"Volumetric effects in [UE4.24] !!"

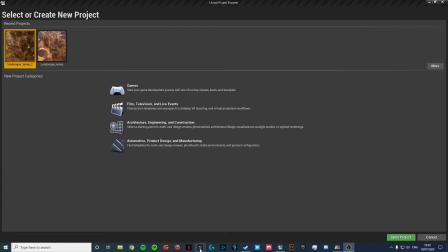(0:03)
Hello and welcome. Today we're going to be talking about volumetric fogs and how they're used in Unreal Engine. Now it's not going to be a tutorial, more of like a show off and just experimenting with features and whatnot with a landscape map that I've created. So I've got two maps. I'm going to be trying out the second one I've made
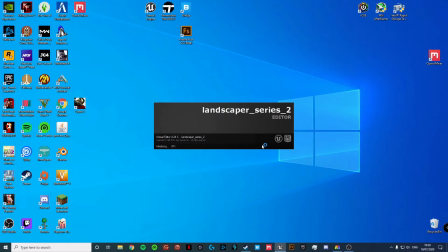(0:24)
and seeing what effects and looks we can get for it. So I'm going to show you a pre-made one that I've been working on. It's already been made, and the I've already done the fog and the skyline and all of that fancy details. So what we're going to do is I'm going to show you that and have a comparison between the two. Alright, so this is the level I have, the map or area I've created.
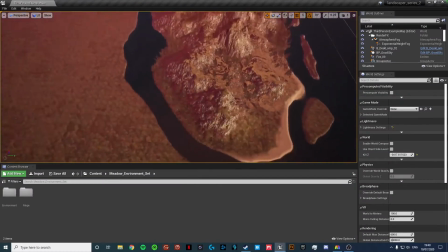(0:50)
I've only done a small portion, as you can see here.
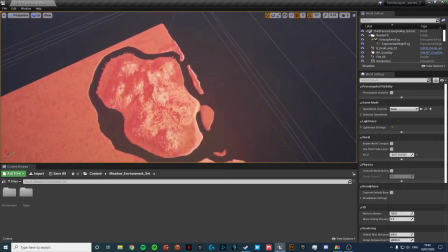(0:53)
It's quite a large space to be utilised, and I thought I'd work on it in chunks and really get this looking quite nice.
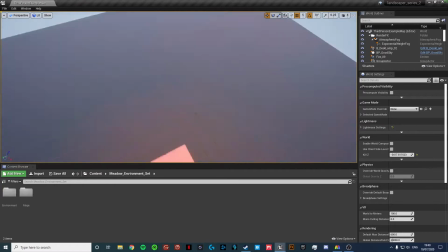(1:01)
Okay, so I've created this environment by having a skybox, which is...
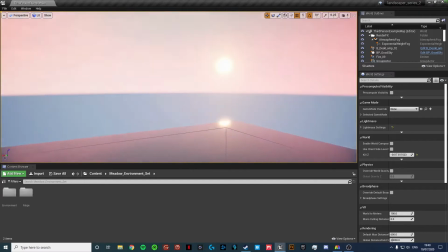(1:07)
Wait, has a skybox grown? Sorry. I've got a skybox. It's called Good Sky.
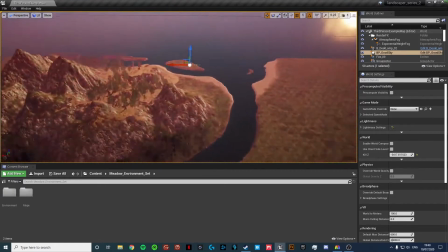(1:14)
A skybox, and the island surrounded by a thick and a very large plain with just water.
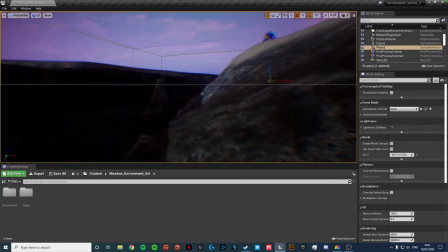(1:21)
And I've just added a basic post-processing effect, like Chromatic Aberration, to make it look a bit better underwater.
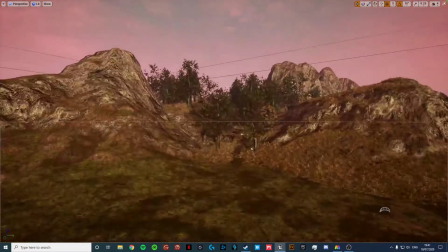(1:29)
The sun is quite bright compared to the rest of the scene. So this has auto exposure, as you can see right here.
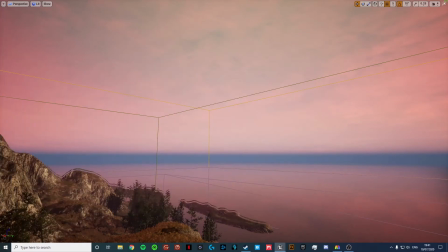(1:37)
Set to -1 to make the sun have more of an effect over the actual scene itself.
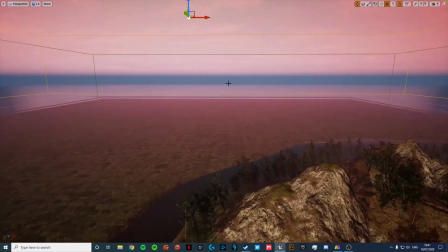(1:44)
So it looks pretty cool. As you can see in the distance, as I move away, it's a gradual fog gaining a haze around the top,
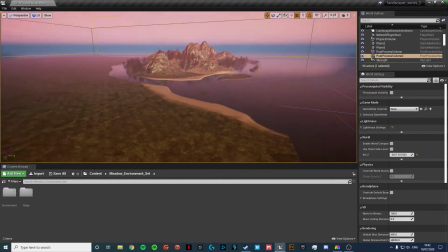(1:53)
further up here, and as I go further away, the fog obviously increases, which I think it gives it a good effect.
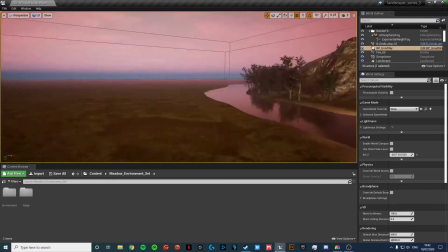(2:01)
It's a good way of blending the map, making long distance stuff not seem too bad.
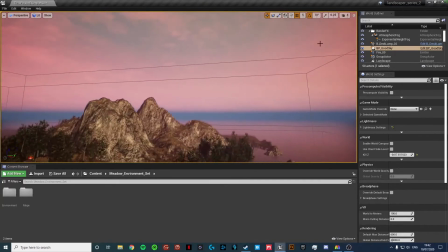(2:04)
Because if the it's fully clear, so if I can just turn off the fog, it looks cool.
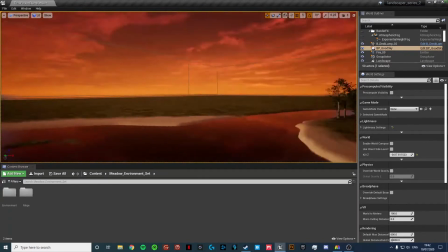(2:10)
This does look cool. I like it. It is a good little sunset.
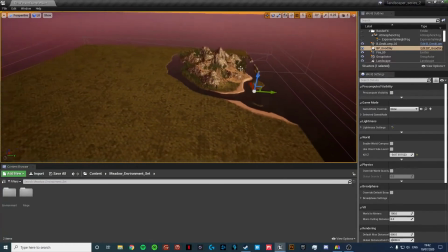(2:13)
However, it's all flat and never get to the LODs will change level of detail of the actual island,
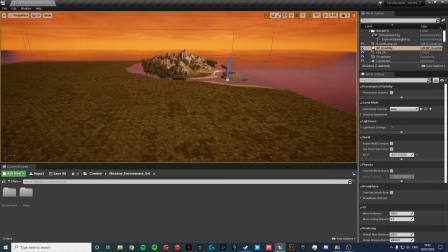(2:22)
but it will be very clear to see.
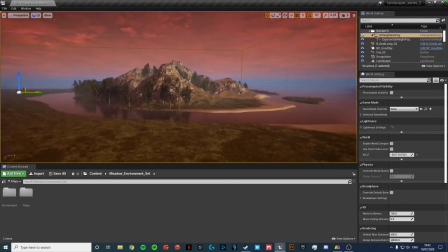(2:25)
Like having the extra fog really kind of adds to that blend effect and makes it a lot smoother looking.
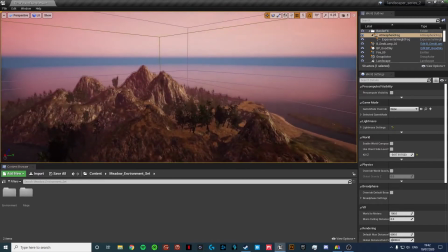(2:33)
Slightly purple. I've used, so my layout, I've got two monitor setups just so I have more space.
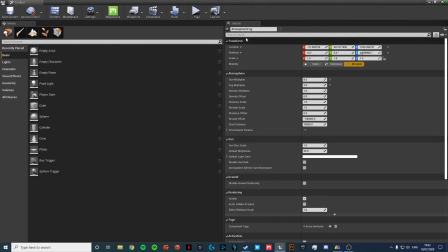(2:39)
Have my actors, modes panel, my details, and my toolbar on the left side,
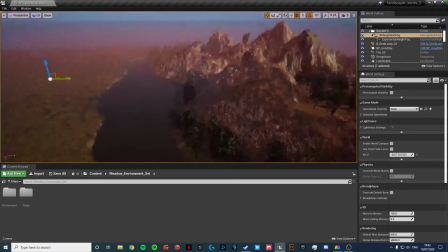(2:44)
so it's not the most important stuff, but the viewport and the world outliner and the world settings I have here in content browser.
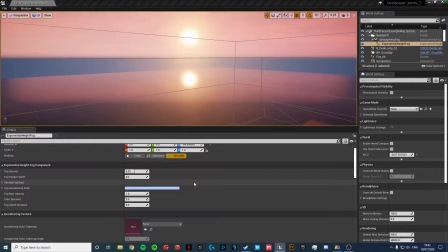(2:50)
Okay, I have atmospheric fog and exponential height fog. Alright, so this is good for the exponential height fog is good for the fog density settings.
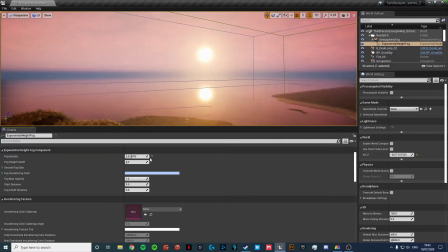(3:00)
It's good for like blending with the distance. It's very effective, so it's good to not have it too high.
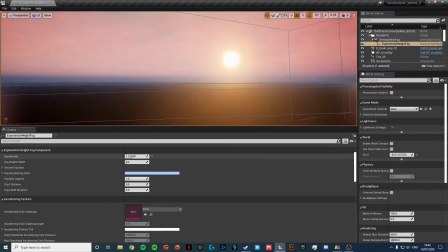(3:07)
As we can just like increase, and yeah, it makes it like very different.
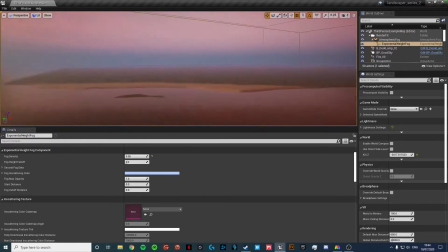(3:13)
It looks very different each time. This is very soft and like quite cool looking actually.
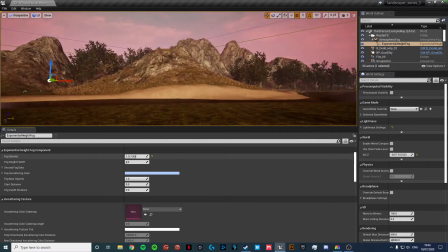(3:20)
I actually quite like this with the sun. It looks quite nice. This is what I mean, like the strength for the distance, like the fog on the distance.
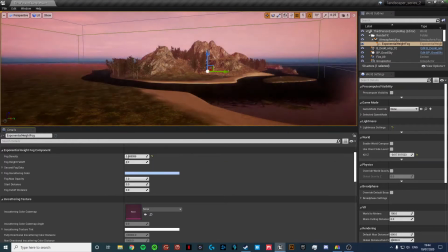(3:29)
I can obviously reduce it or increase it. I don't know, I actually quite like this. I'm going to set it to 0.35.
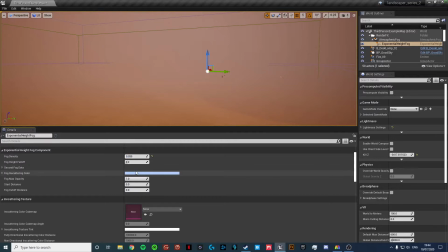(3:38)
No, I meant 0.035. Jeez, unless I want to... Imagine having that, like 0.
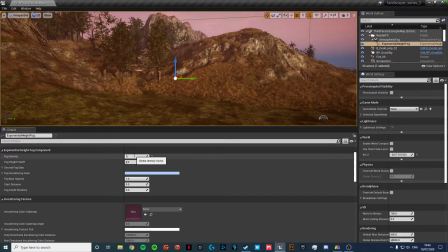(3:43)
I'm not sure I'm going to put 0.3 actually. It'd be like some sort of like really, really foggy kind of like...
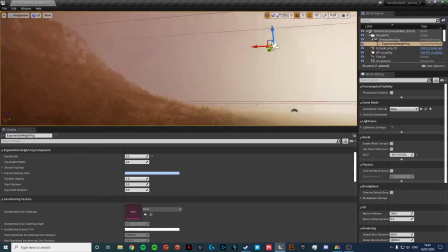(3:49)
It looks like the third Skyrim game, actually, having this amount of fog right here.
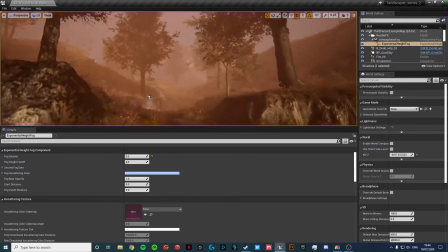(3:54)
I actually quite like the effect of this. I'm not going to lie, it looks pretty neat.
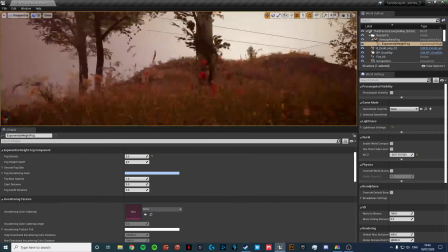(3:57)
Having this thick massive fog as you're wandering through the forest and just having the light slowly blaze across.
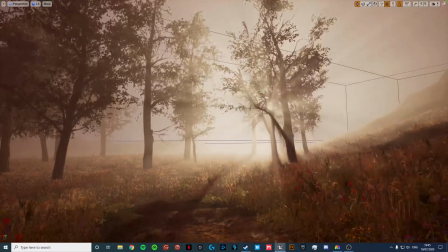(4:04)
Like, oh, that looks quite nice actually. Like, just look at that. I'm actually finding this quite...